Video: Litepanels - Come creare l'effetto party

We were shooting this on a green screen, and because of that, we weren't able to have green be in the mix of what our party light is, and that's one of the things that makes these Geminis so cool is how customizable each of the effects are.
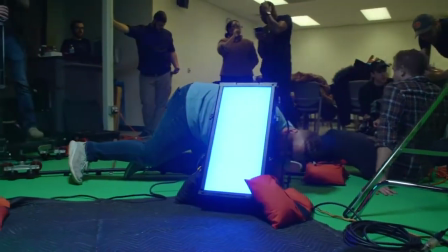4:10 From the rate at which the lights flash to which colors you have in the mix.
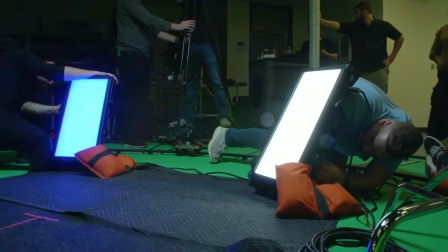4:14 You can have RGB, you can have RWB, you can have 6 lights, 12 lights, or a randomized color effect, all of which you can control directly within the parameters of the effect. So while your party scene might be shot practically in a space where you can have green or 12 or 6, you can dial that in as big or as little as you want, getting the exact look that you're going for.
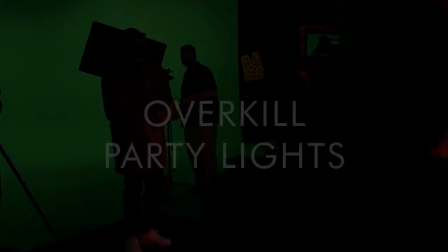4:37 Onto my favorite of the lighting setups, lighting setup number 4. The the final lighting setup is absolutely my favorite. It's where we went the most nuts with the whole thing.
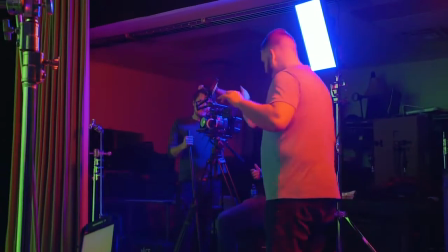4:48 We started with putting 2 of the Gemini 2x1s on combo stands and putting them about 8 feet in the air.
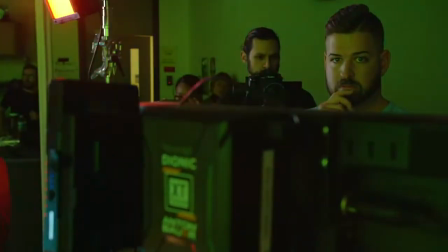4:55 Each of them was on a ball joint mount, so we could then mount the light vertically.
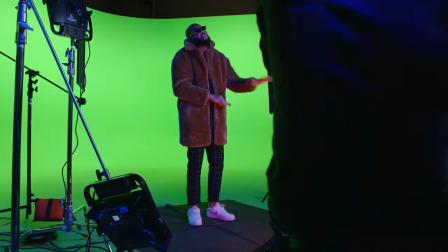4:59 Because the artist was wearing sunglasses for this shot,
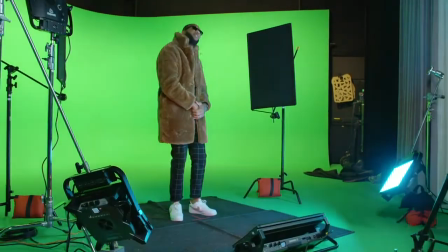5:02 I wanted to be able to catch some of the lights in the reflection of his glasses as he turned his head, and I really wanted them to be vertical lines,
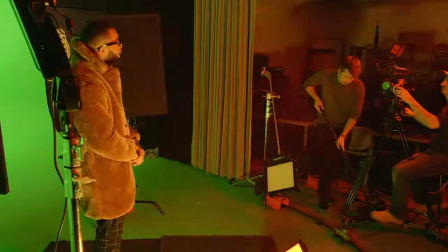5:10 and this is where, of course, the ball joint mounts became very handy. To contrast the high big light, we mounted 3 lights low.
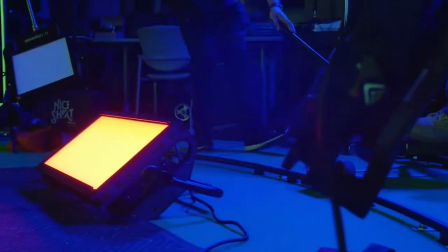5:17 The first is a 2x1 that we set on the floor pointed up. We ended up with 5 lights, 3 low, 2 high, and they were each set to a different variant of party light effects.
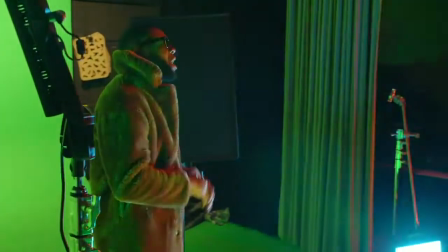5:29 This allowed us to have light on our subject at all times, but it was always different.
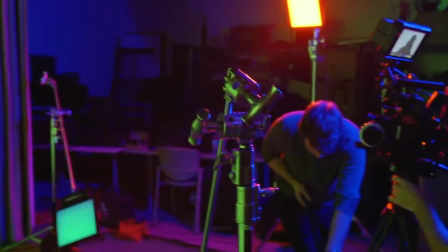5:34 It was always moving and changing. Whether it was color or speed or intensity, each of the lights brought something a little different to the look of this final composition. The versatility of these lights cannot be overstated, and just how customizable each of the settings are in them make them invaluable,
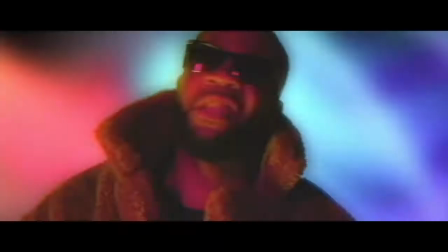5:53 especially when you're working on a high stylized music video shoot like this was.
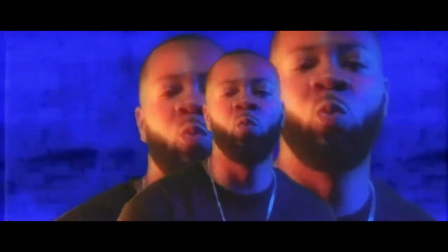5:57 That is how we set up and lit this music video. I hope you found it helpful, and if you did, stick around. We have other videos coming out about other effects, just showcasing how versatile these lights really are. Again, I'm Garrett from Making Movies. Thanks for watching.